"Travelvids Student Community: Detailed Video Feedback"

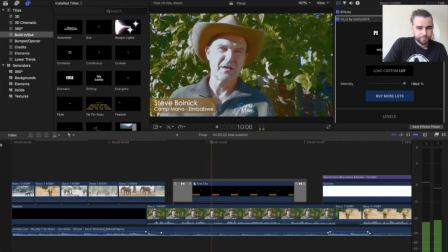to this our first episode of a mini documentaries today we're
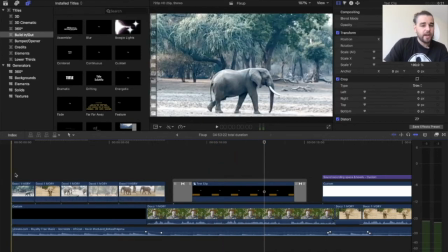going to be okay so they're straight away we we're introduced to elephants
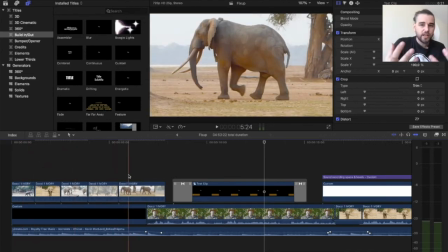it's like okay i know visually what i'm about to in ingest
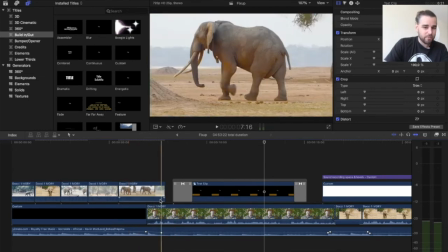and then straight away as steve pops up i've got a little bit of a j cut going on
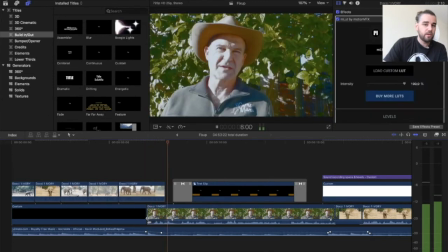here which is when you preempt the audio you can hear him before you see him so just it starts transitioning into the new scene music drops down and there's a little title that pops in from the side just saying this is steve bolnik from camp mana in zimbabwe or you can change it
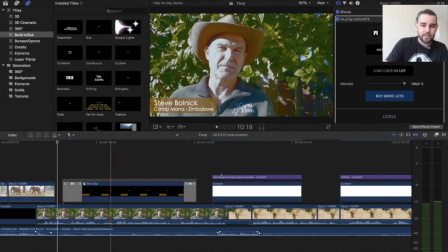to whatever it needs to be
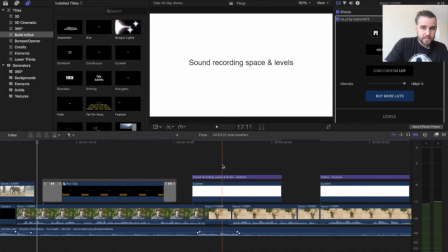then the second thing these little uh sound recording levels i've shown you that in the previous place already I just
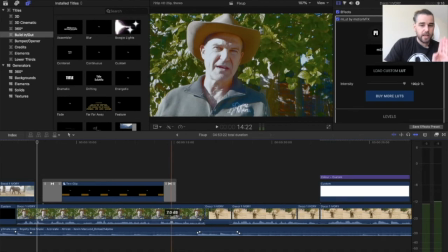moved this up to seven plus and that one stayed where
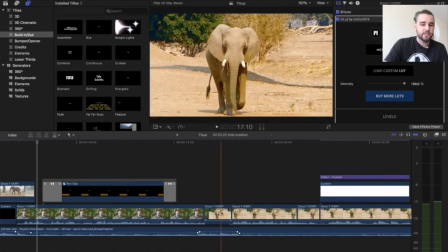it is so that they're both on about minus six and to fill the gap I left a I brought the music up just a notch so let's listen to that you can hear the drums they just pop up a little they hide the fact that he clipped the end of the word as best as I can but it also fills that void and later we want to get rid of those gaps but in the beginning let's let the video breathe let let the music and the scenery just sort of absorb you in before we get quite
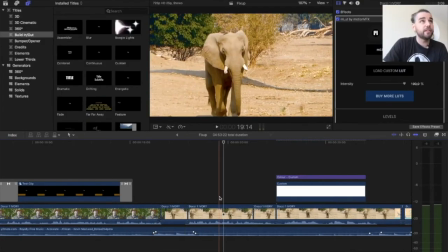fast paced so I left the gap in I filled it with music then color
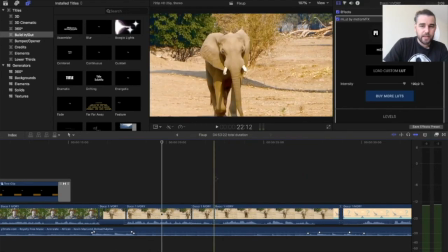correction we've spoken about that already but you'll you'll see what I did here let's just remove that that's what it looked like that's what it added to it so the greens popped out the dusty colors came out a little bit more which definitely adds a little um sort of life to the
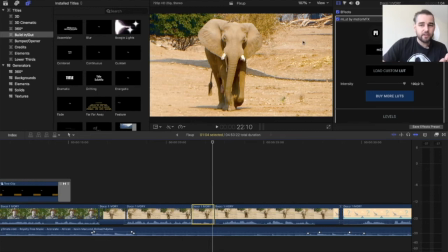video it also cleans up the edges again you'll notice all little edges they they just crisper with this lat that i picked unfortunately i think it's a little bit too yellow so what i would do then is go to the yellow and just take the master the yellow down a notch.
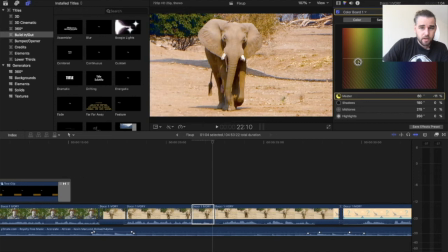Maybe not too far, otherwise the blues pop out, but you know that makes a difference already. That was before, that's after. Look at that. It just sucks the yellow out and it creates something a little bit more harmonic.
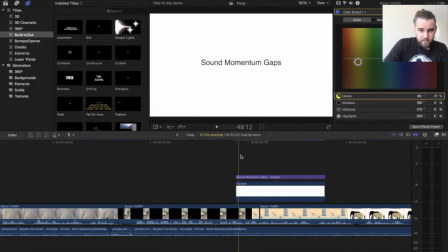And then the next thing, sound momentum gaps.
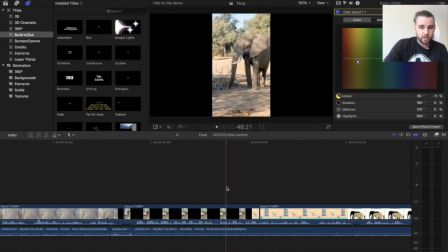The thing we just spoke about, I've already shown you what that looks like when we cut them out but if you look at the finished edit look how
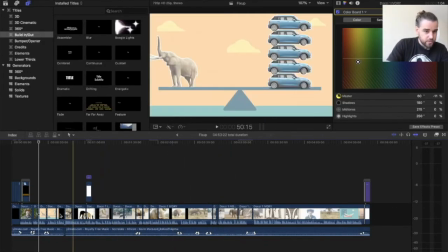many cuts I made in this thing there there there there there there there those were all sound gaps that needed to go that needed to go and what you'll notice is that the whole video is actually 20 seconds shorter just from removing a second second second a second so not only does it bring the whole time down it also keeps that engagement flowing and the information never stagnates
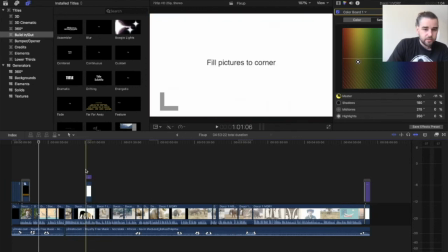or gets boring and fill pictures to corner that was
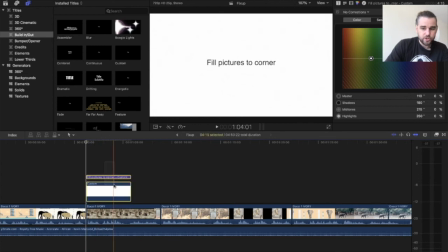just something else I picked up in the original the this picture had
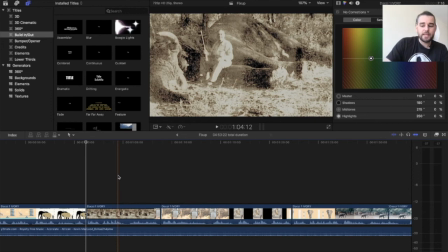black bars again at the top and the bottom which were unnecessary so I just I zoomed in
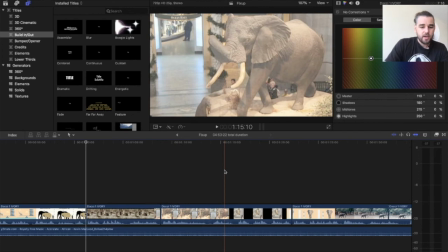on all the on the images and then right at the end we
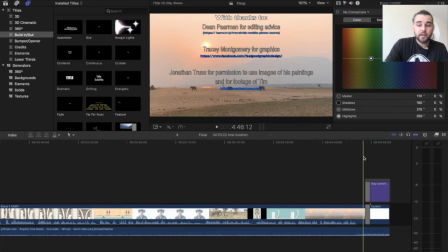are still building or Steve still putting together his call to
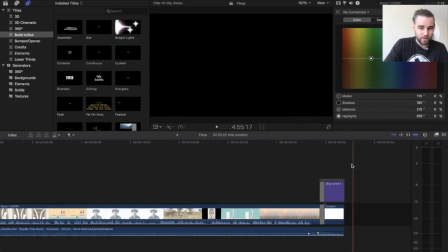action page but that come in the back here where the music comes up again thanks